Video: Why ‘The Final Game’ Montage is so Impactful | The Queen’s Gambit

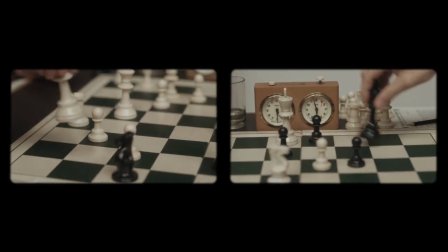[4:09]
And the soundtrack for The Queen's Gambit is no different. Throughout this sequence, a track titled The Final Game Plays, and if you listen to it closely,
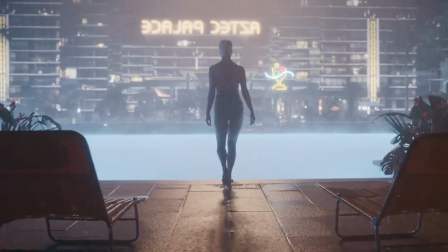[4:18]
this is actually a fully realised amalgamation of specific pieces that have been played during the course of Beth's journey. from apprenticeship,
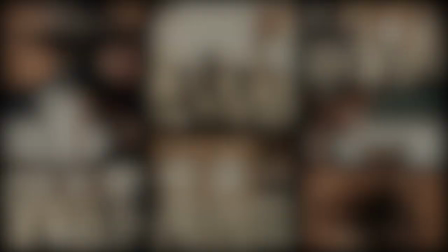[4:25]
her seeding games, to her numerous game plays. This is corroborated by the composer himself in his interview with Spitfire Audio.
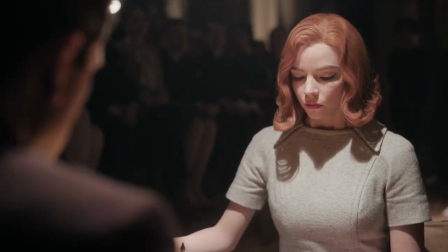[4:33]
For example, training with Mr. Shaibo can be heard at the start of this sequence.
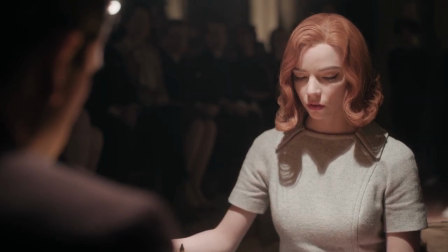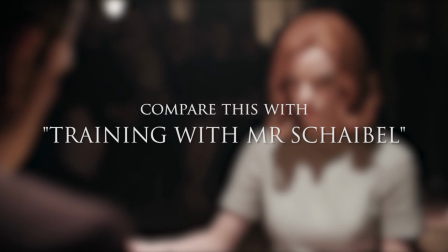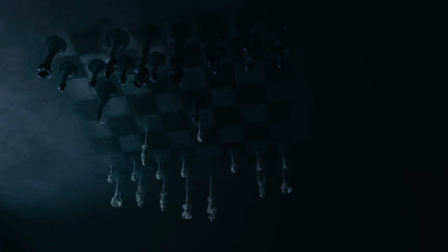[4:51]
And in the earlier scenes in which Beth imagines chess matches in her head,
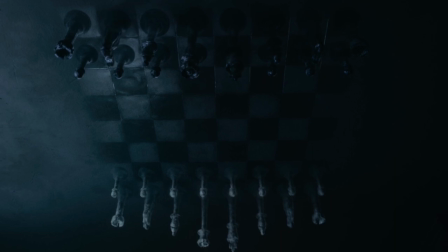[4:55]
a similar but simplified version of a part of the final game plays, heard most clearly in this particular scene.
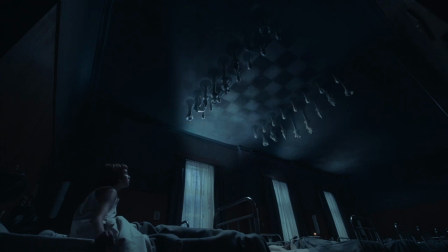[5:07]
Compare this with what we hear in this scene.
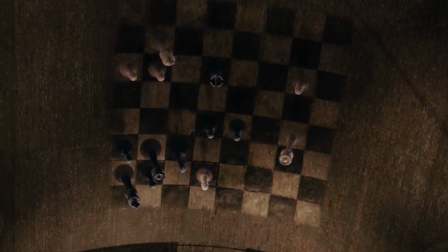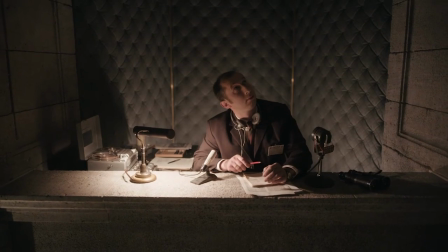[5:15]
The full realisation of the score is an ode to Beth's triumph over addiction.
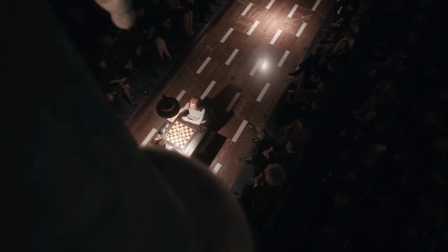[5:22]
So the music behind this sequence represents her entire journey from training with Mr. Scheibel to her final match with Bogov.
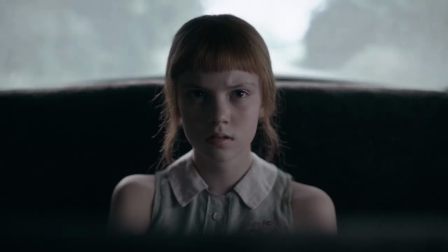[5:31]
It subconsciously takes you back to all those scenes making you feel the same emotions again.
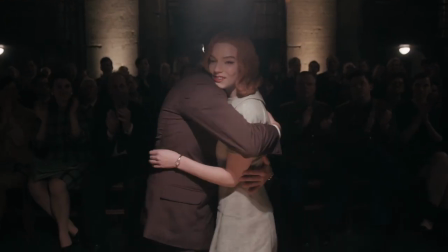[5:37]
It aptly captures her entire character arc, coming to a close with a choice of substance sobriety.
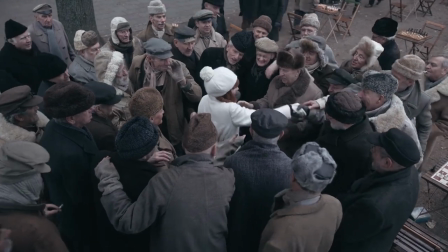[5:43]
And that is how the significance of the soundtrack coupled with the symbolism of the scenes culminates into a powerful montage.
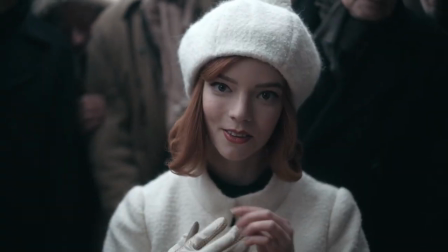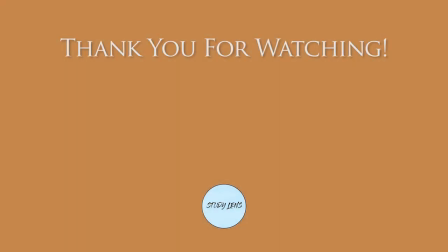[5:58]
Thank you guys for watching. I didn't originally plan to make a video on this series, but after finding myself re-watching this particular sequence, I realised that many other people felt that it was iconic and epic. So yeah, I wanted to express my thoughts on why this sequence is so powerful. I hope you guys enjoyed it, and see you guys soon.